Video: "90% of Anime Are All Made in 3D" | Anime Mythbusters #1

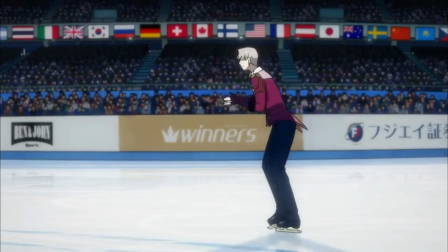0:02 A couple weeks back, a popular YouTuber tweeted out what they referred to as a rant, saying that people don't appreciate 3D animation within anime,
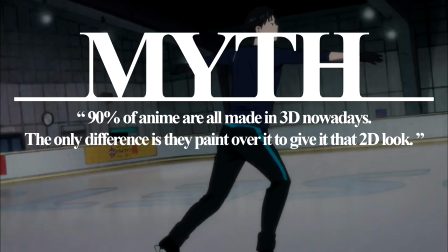0:11 and in fact, that 90% of 2D anime productions are originally made in 3D with 2D animation,
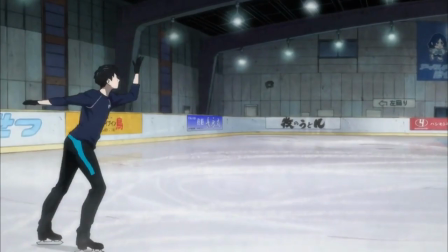0:17 quote, painted over. As a source for this, they provided a behind the scenes clip from Yuri on Ice,
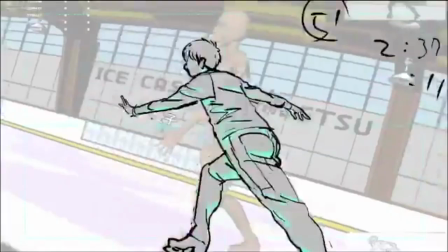0:23 showing that the animators used 3D choreography as a basis for one of the show's key scenes.
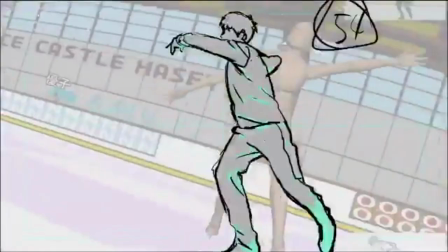0:28 The reaction to the tweet was immediate.
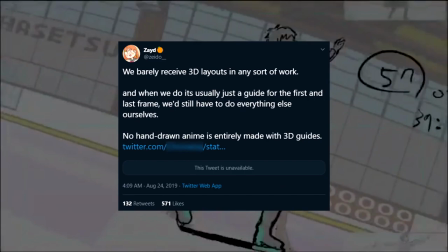0:31 Animation creators from both Japan and overseas, as well as plenty of fans, chimed in to say that no, 90% of anime is not based on 3D.
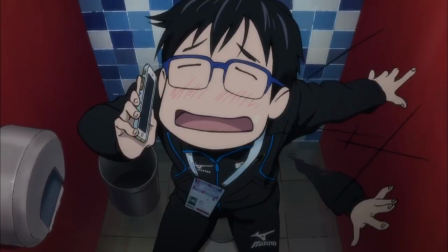0:40 That YouTuber has since recognised that mistakes were made and apologised for misleading their many fans. But I think this is good.
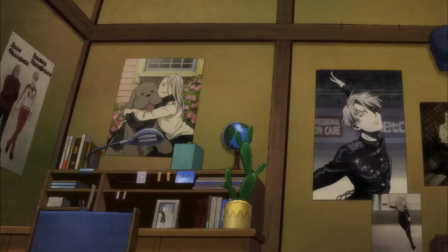0:48 It's unfortunate that the mistake was so public, but making mistakes is an opportunity for us all to learn more, and they were clearly interested in the process.
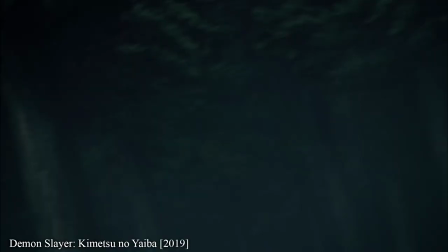0:56 The original myth was interesting, but a lot of the time, the truth is more fun than fiction.
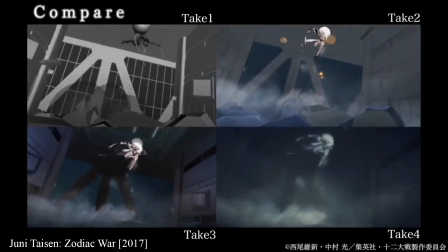1:02 That's what Anime Mythbusters is about, taking commonly held ideas, discussing whether they hold any water, and making sure we all learn something interesting from them.
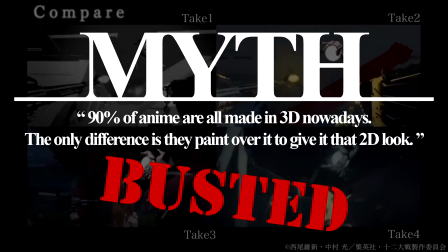1:11 So yes, this myth is busted. But let's talk about the role that CG plays in anime anyways.
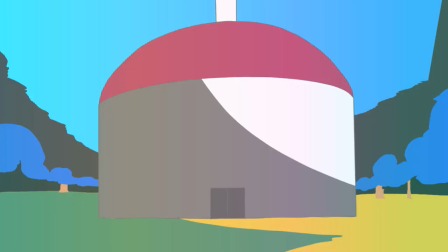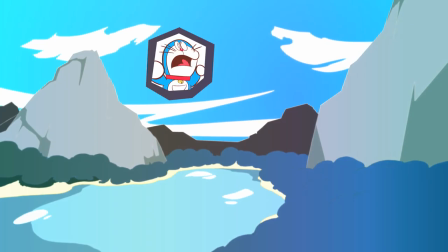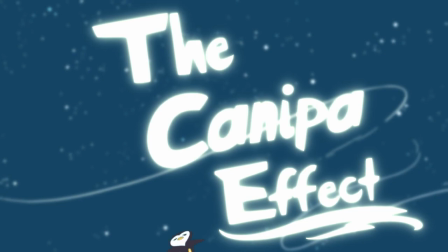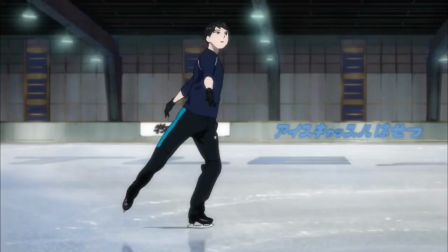1:33 The clip in this myth is a part of a pipeline with many stages designed to help the 2D anime animators create realistic ice skating.
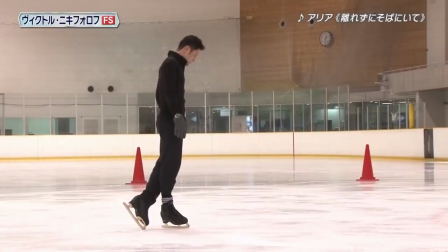1:40 And the best way to portray realism is to start from the start. Reality.
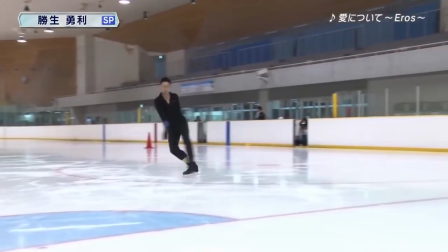1:45 For Yuri on Ice, director Sayo Yamamoto worked with several professional figure skaters to create choreography that would be world standard,
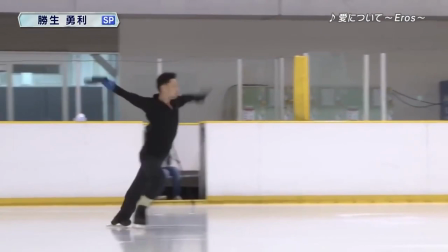1:53 as well as fit the personalities of the characters.
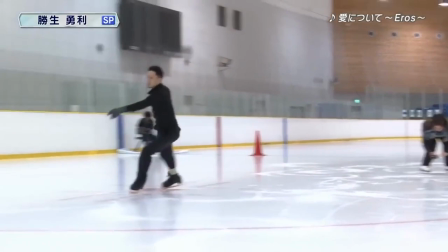1:56 So they would go out on the ice with bands on one arm and one leg, which helps easily differentiate limbs during complex moves, and they'd just perform.
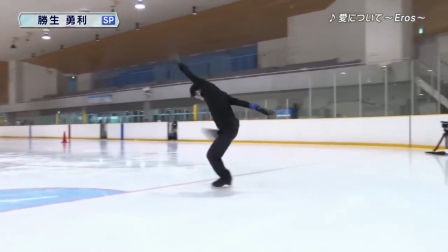2:04 Here's veteran skater Kenji Miyamoto doing exactly that.
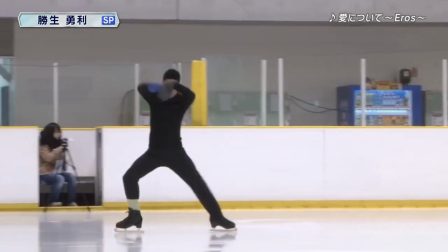2:08 But as you can see, this footage isn't used as a basis for the 2D, it's a 3D model instead.
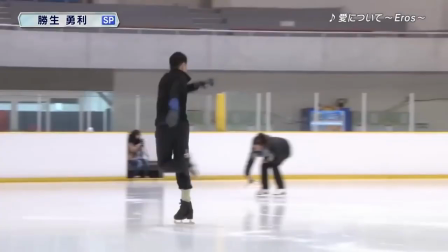2:15 The most likely reason for this is that whilst you can get an idea of the choreography from this footage, it's a bit distant.
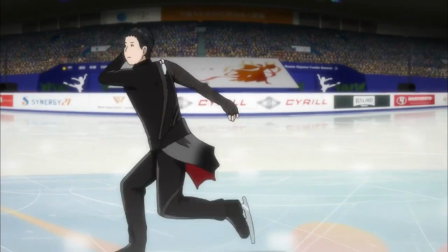2:22 Literally.
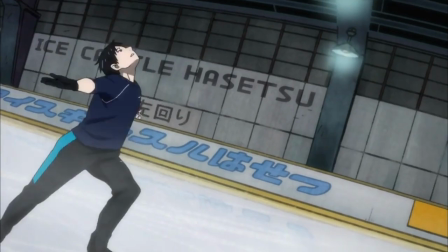2:23 The storyboard called for something intimate, with the camera following Yuri during his performance, and imagine asking a cameraman to get his skates on and get these kind of shots.
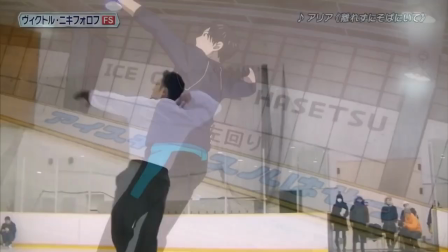2:32 It's also worth turning your imagination towards how an animator would create a shot like this with just this reference footage.
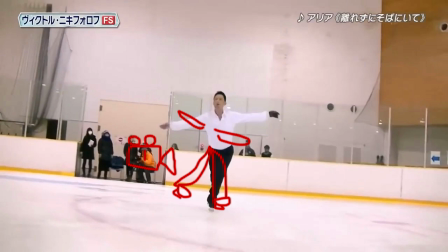2:39 They'd be thinking, okay, so the camera would be over here behind him, so his right arm would be there,
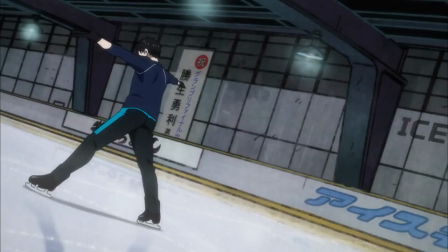2:44 and then the camera would move there, and then he'd also be… It would become a massive pain in the ass.
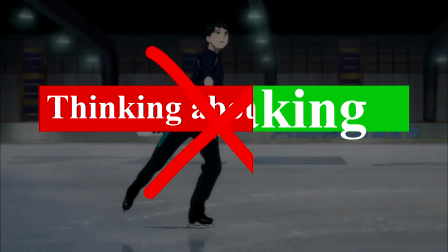2:50 The whole point of an efficient production pipeline is to reduce the amount of time thinking and increase the amount of time creating.
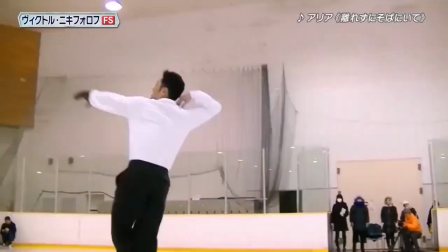2:57 So as a part of this pipeline, a 3D artist would take this reference footage and would focus on probably just one thing, the movements of the performer.
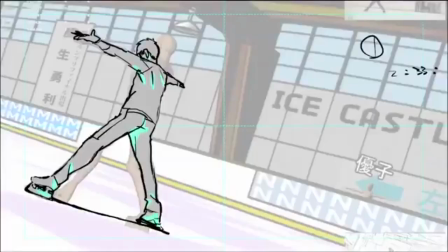3:05 All they'd need is a basic model and rig, and then they can make it perform a rough idea of the performance.
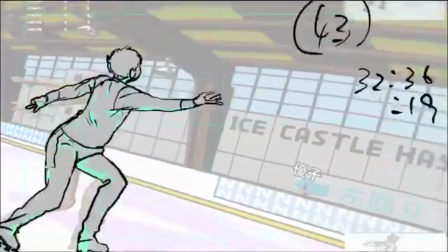3:12 Then they pick up the storyboard, create a few basic planes for the background, and have the camera move around the subject according to the instructions on the storyboard.
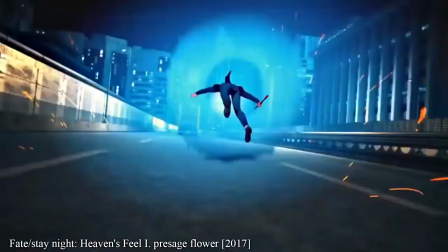3:21 The result is what's called previs, or previsualisation, a rough idea of what the final product will look like.
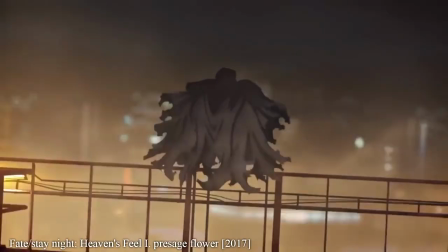3:28 In fact, there's even rumours that the previs for the Yuri on Ice movie will be created by using motion tracking equipment,
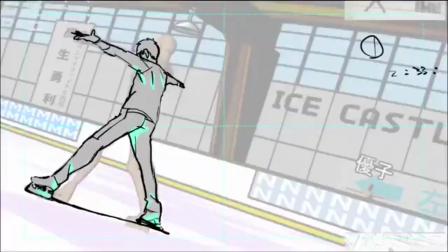3:35 which will give the animators even more accurate reference material.
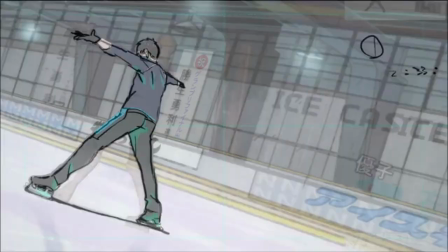3:39 From here, the animators can use both the original reference footage and the previs to create something that is accurate to the original performance,
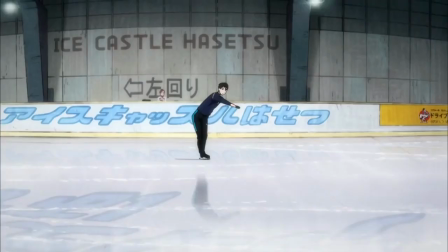3:47 but also has its own value as an original animation. Because even when previs is being used, it's just a reference.
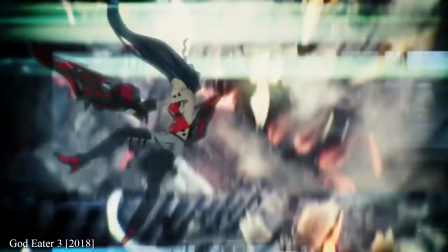3:55 The magic comes later as a result of the animator's technique. All anime is a mix between reality and fantasy.
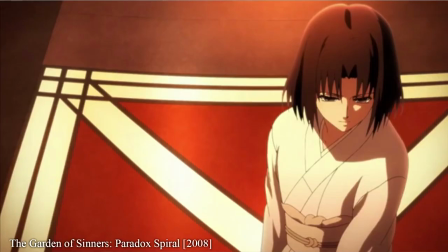4:02 Creators will consult with the real world to get to grips with the basics, but let their imaginations express this in fantastic ways.